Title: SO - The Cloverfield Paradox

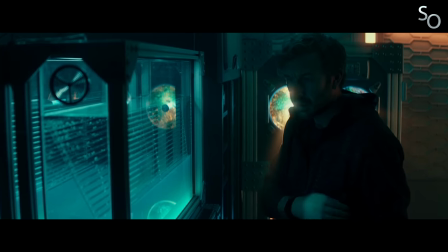On a donc un personnage qui perd son bras, mais aussi des vers de terre qui disparaissent de leur vivarium pour ensuite réapparaître dans le corps de Volkov incarné par Axel Eni.
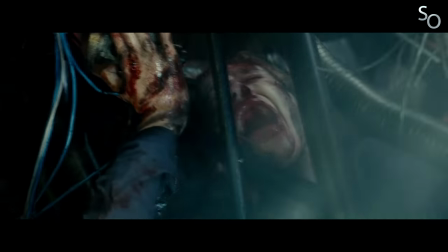Sans oublier le personnage incarné par Elisabeth Debicki en provenance directe d'une autre dimension et qui atterrit dans un mur du vaisseau.
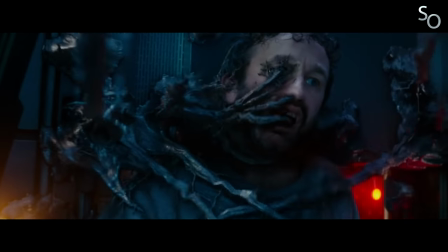Bref, c'est le bordel général sur la station, victime de toutes sortes de distorsions dimensionnelles. Ça se dit ça ?
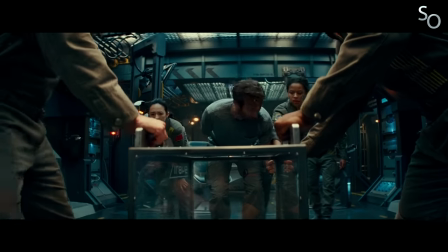Et le problème, c'est que c'est souvent ridicule en fait. Le concept était prometteur, mais l'exécution n'a clairement pas suivi.
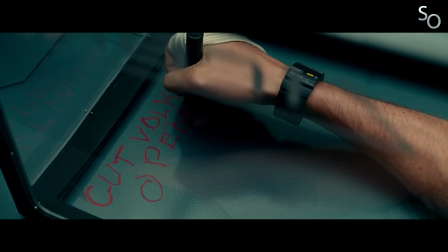Ça part littéralement dans tous les sens, au point de finir par ne plus en avoir aucun de sens. D'autant que, comme je le disais, le réalisateur ne parvient pas à imposer la moindre tension.
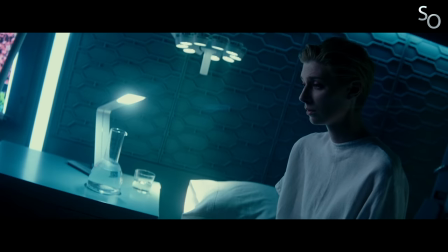Sa seule idée pour tenter de faire naître un semblant de malaise consista à enchaîner les plans débulés. Ouh, ça fait peur, hein !
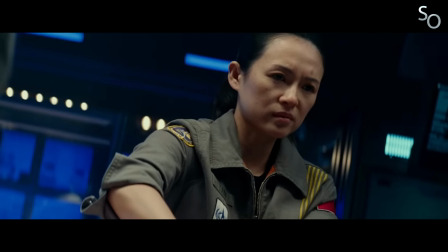Au final, tout ça tient plus de l'enchaînement de bizarreries aléatoires que de véritables péripéties pensées pour faire avancer l'histoire.
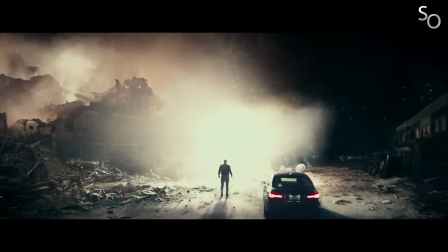Parce que c'est clairement le cas. On sent bien que ce paradoxe n'est là que pour apporter une pseudo-explication aux événements relatés dans le film précédent.
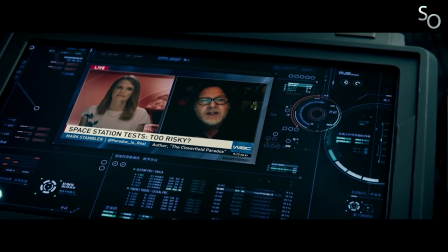Mais c'est fait de façon tellement maladroite que j'aurais préféré que tout ça reste un mystère. Dès le début, ça pue en plus, quand le personnage incarné par Donald Locke passe à la télé pour présenter cette histoire de paradoxe.
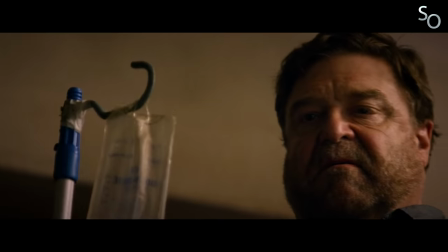Et pour la petite info, le nom de famille de son personnage, Stambler, est le même que celui d'Howard incarné par John Goodman dans le film précédent.
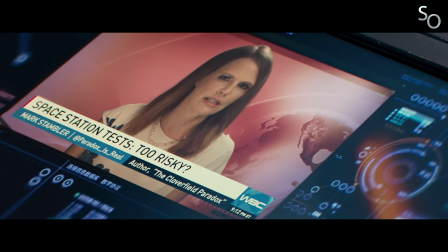Frères ? Cousins ? Père et fils ? Hum, vous le savez vous ? La journaliste à qui il parle est quant à elle incarnée par Susan Cryer, qui apparaissait dans Tanklover Field Lane dans le rôle de la femme qui cherchait à entrer dans le bunker d'Howard.
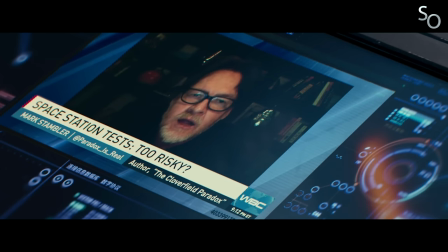Hum, étrange. Bref. Du coup, le mec fait une petite intervention télé pour mettre en garde le monde vis-à-vis de l'accélérateur de particules, déclarant que toutes sortes d'effets secondaires pourraient découler de telles expériences.
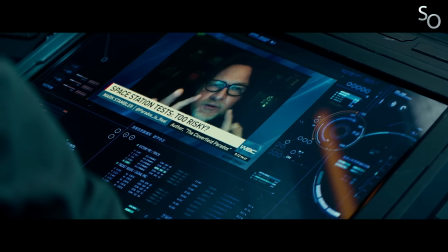Et franchement, je crois qu'en cherchant bien on pourrait pas faire plus ridicule comme intervention. Pourquoi utiliser ces termes de monstres et de démons ?
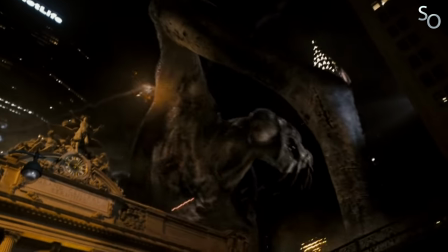C'est pas crédible une minute. Ça se voit gros comme une maison que c'est juste un clin d'oeil aux fans de la saga en fait, qui auront vite fait de faire le lien avec les opus précédents.
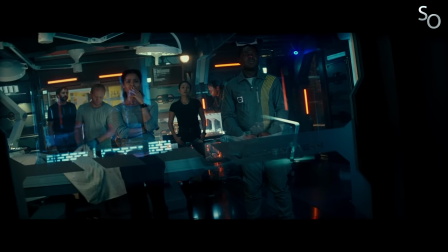Ah la subtilité de l'écriture, c'est beau, belle maîtrise ! Mais du coup, si ce paradoxe aurait pu être un bel outil narratif dans l'éventualité où il aurait été bien utilisé, force est de constater que c'est pas le cas ici. Il n'est en réalité utilisé que dans un seul but, justifier tout et n'importe quoi. Le paradoxe Cloverfield fait apparaître des monstres. On a en 2028 et le premier film se passe en 2008 ? Euh... Ok, le paradoxe que l'Overfield fait apparaître des monstres dans le présent, le futur et même le passé.
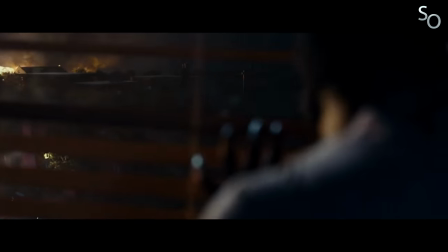C'est bon, vous arrêtez de faire chier maintenant ? La paresse du procédé saute aux yeux. C'est rien de plus qu'un tour de passe-passe de mauvais scénariste. Et du coup, comme je le disais plus tôt, il y a dissonance entre ce bordel général un peu ridicule et le côté très premier degré de certaines séquences qui se voudraient émouvantes.
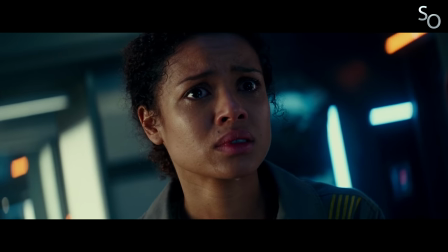On peut notamment évoquer Eva, le personnage principal, qui a vu ses deux enfants mourir par sa faute dans un incendie déclenché par une batterie qu'elle s'était elle-même procurée sur le marché noir.
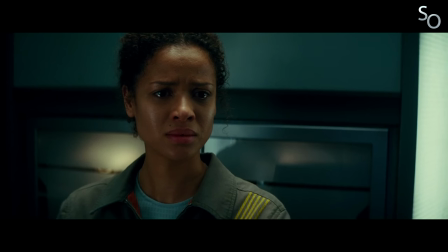C'est donc un personnage rongé par la culpabilité et le deuil. Bref, les scénaristes ont fait de leur mieux pour tenter de lui offrir une histoire tragique et touchante, ce dans le but de la rendre attachante. Mais malgré toute la bonne volonté de l'actrice, ça prend pas. Parce qu'il suffit pas de donner une histoire tragique à un personnage pour le rendre attachant.
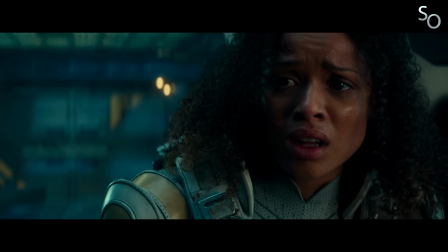Ce qu'il faut, c'est lui donner une vraie personnalité. Et malheureusement, à ce niveau-là, c'est loupé. Le personnage est unidimensionnel, n'étant guidé que par sa culpabilité. Toujours en train de chialer. Il y a aussi le personnage de Jensen, qui, s'il avait été mieux écrit, aurait pu apporter une dimension intéressante à l'histoire.
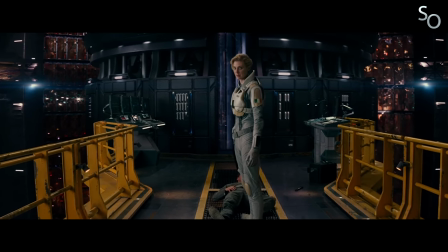Mais là aussi c'est loupé. Le fait qu'elle devienne un antagoniste à la toute fin du film ne fonctionne pas parce que même si ses motivations sont compréhensibles, ça semble sortir de nulle part.
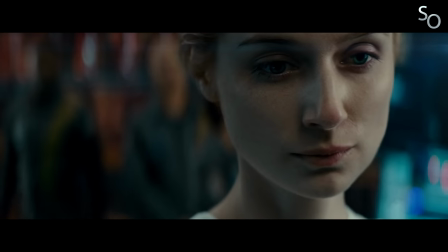Si l'écriture avait petit à petit amené à cette situation de façon naturelle, dispersant ici et là de subtils éléments nous permettant de voir grandir en elle une certaine frustration, là ça aurait pu fonctionner.
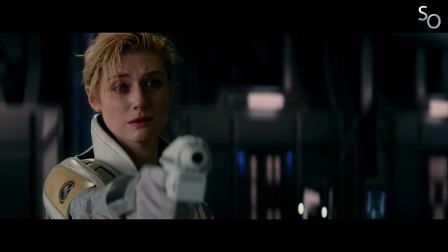Mais ici non, on lui donne juste un air mystérieux pendant les trois quarts du film jusqu'à ce qu'elle décide de péter un câble. Et c'est dommage parce que son histoire aurait pu fournir un superbe moteur dramatique, mais c'est jamais bien exploité.
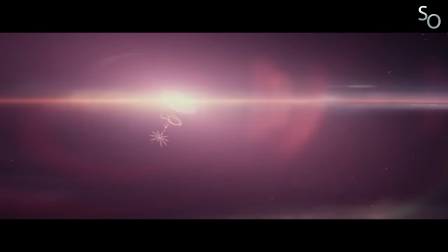Et de manière générale, les enjeux ont beau être importants, on ne ressent à aucun moment une quelconque intensité ou sentiment d'urgence. Perso, entre l'écriture bâclée et la platitude de la mise en scène, j'ai carrément tendance à oublier que c'est la survie de l'humanité qui se joue.
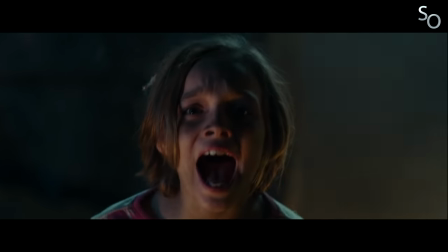Et histoire de venir enfoncer le clou, les quelques scènes sur Terre ajoutées à la dernière minute cassent le rythme, font extrêmement cheap, et n'apportent rien si ce n'est des références au film original. Et ça nous amène à la toute fin du film. Alors attention, spoiler tout ça tout ça, mais franchement non. Perdez pas votre temps.
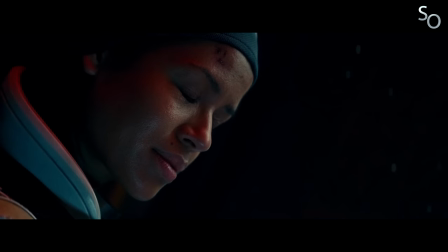Restez là. Du coup, à la fin du film, Eva parvient à ramener la station Cloverfield dans sa dimension originale, et rejoint la Terre grâce à une navette.
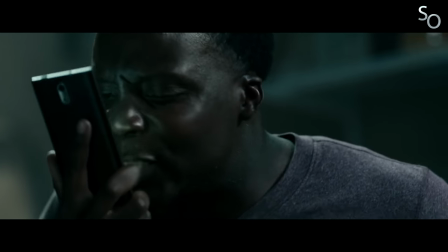Sauf que suite au fameux paradoxe, la Terre est en train d'être ravagée par quelque chose d'énorme qu'on ne nous montre jamais, jusqu'au tout dernier plan.